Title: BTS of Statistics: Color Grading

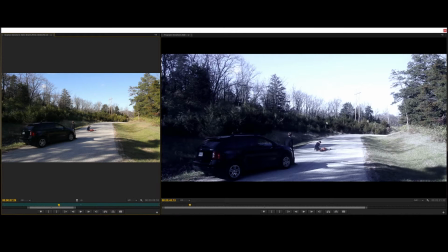4:04 Alright, so as you can see over here again, on the right we have the finished shot, over here on the left we have what we started with. And this one too, I think some of what I did wasn't so noticeable in the last shot, but here you can see there's a really big difference between what I started with and what I finished with.
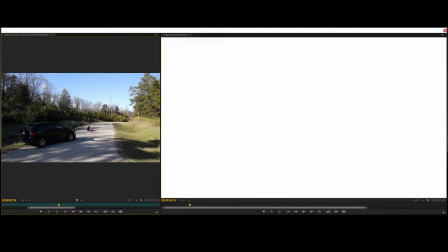4:22 So let's go ahead and go into here.
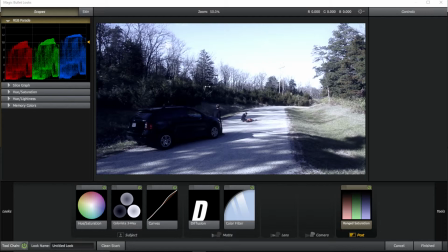4:30 Alright, so here it is. There's some slight differences in what I did with each of the tools. I modified them slightly for each shot to give more, kind of balance the shots a little more.
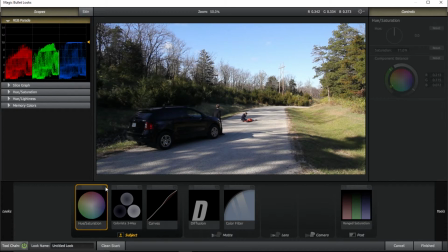4:47 But most of what I did is more or less the same. So again, I added the hue saturation. Again, I'm mostly bringing down the greens, but I'm kind of desaturating everything right here.
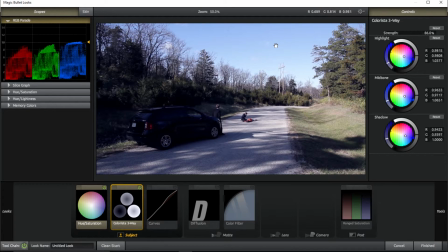4:55 Then I added the 3-way, which blues everything. As you can see, that effect is particularly noticeable in the sky and then down here in the shadows.
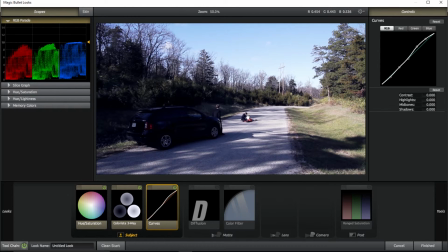5:02 In the curves, again, I'm bringing up the highlights. And then let's skip the diffusion.
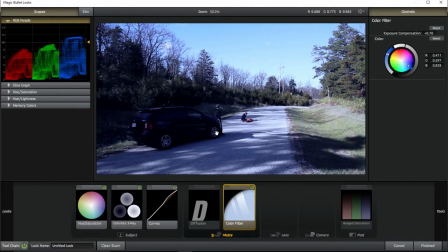5:09 I'm going to come back to the diffusion. Again, we did the color filter right here, which blued everything even more up to the point where it's kind of disgusting looking.
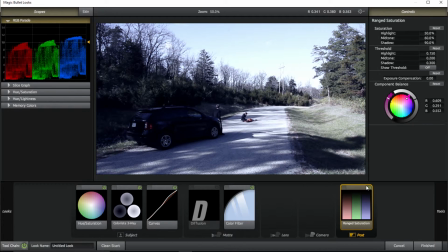5:17 But then I brought down the saturation, which kind of balanced everything out.
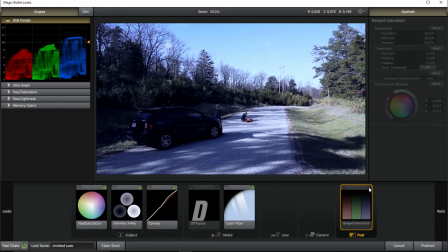5:22 And as you can see, the sky isn't nearly as blue. It looks, almost cloudy because of how much I desaturated the sky.
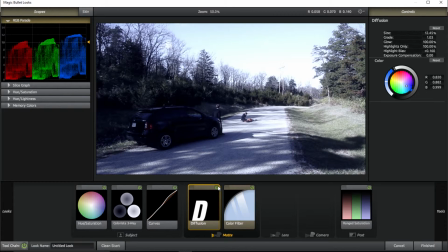5:27 But now let's look at what the diffusion did. So as you can see, the effect is much more noticeable here. I'm sure if you're watching this, you're familiar with what diffusion does, but if you're not, diffusion basically spreads out the light.
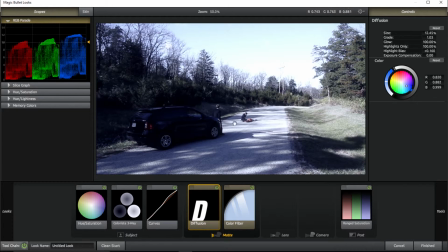5:41 So if you look here, you can see particularly up here in the sky, or in this part right here, when I apply the diffusion, that basically softens the light. So all these hard shadows and all these hard lines up here, those kind of fade out.
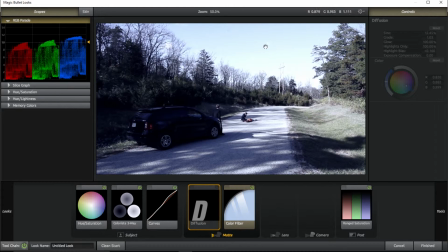5:56 And also too in the sky, you can kind of see a little cloud right there. But when I apply the diffusion, we totally lose that. So basically a diffusion is just to kind of soften everything. But that's basically the look for that.
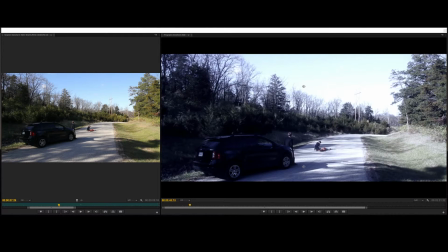6:10 So now let's take a look at the look I developed for the flashback.
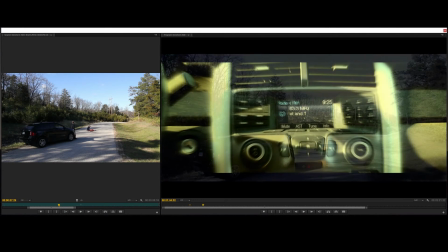6:14 Alright, so
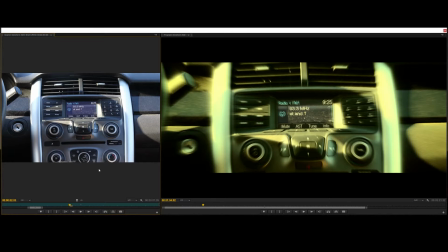6:17 there, as you can see, another shot where there's a really, really big difference between the finished shot and what the shot originally looked like. It's a drastic difference. So again, this is the finished, this is the original shot, which should be pretty obvious.
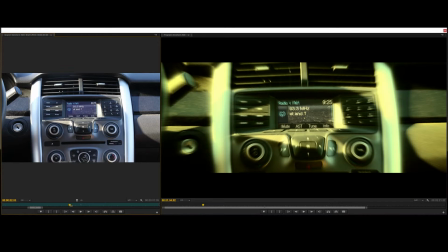6:36 But let's go in and look at what I did. Oh, I see. Okay, sorry. It looked like I hadn't applied the clips, but that was actually because I
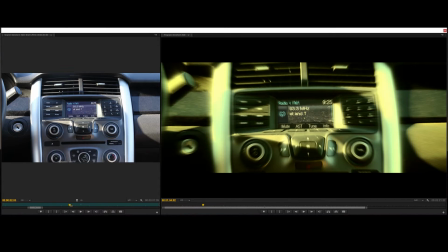6:52 was using an adjustment layer on this section of the film. But let's go in and let's take a look at what I did.
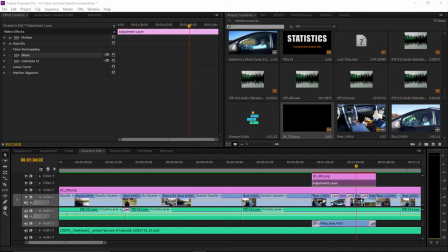6:58 Now for this, I'm gonna hop over here real quick. As you can see, I didn't use looks for this. I used a variety of plugins. Some of these are default plugins, but the Shine and the Colorista are both from Magic Bullet Universe, and they're both free. Colorista is one of the tools. Magic Bullet Looks is made by the same people that made these plugins.
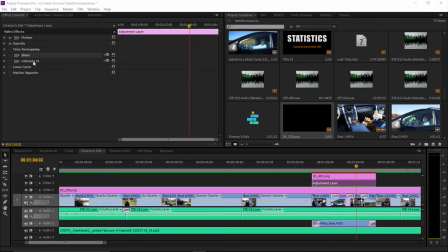7:18 So Magic Bullet Looks, I actually used a Colorista plugin within Magic Bullet Looks on my previous clip. But then the Luma Curve is just a default Premiere tool. The Vignette is a tool from Magic.
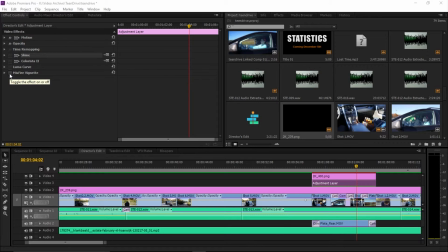7:34 Well, I'm not sure if it's from Red Giant, which is that same company, but I'm not sure which plugin suite it's from.
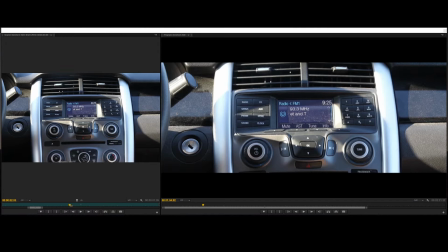7:40 So let's go back over here. Alright, so the first thing I applied is a Shine, and as you can see, the Shine basically just stretches everything out, and I did that to kind of provide like an intensity kind of look, to make it look more like rushed, if that makes any sense.
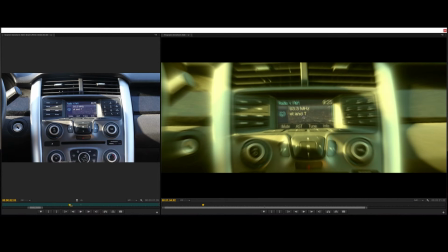7:57 Next I added the Colorista, and as you can see, the Colorista gives it that really, really yellow look, and the yellow look is for, I kind of wanted the yellow color, because yellow we associate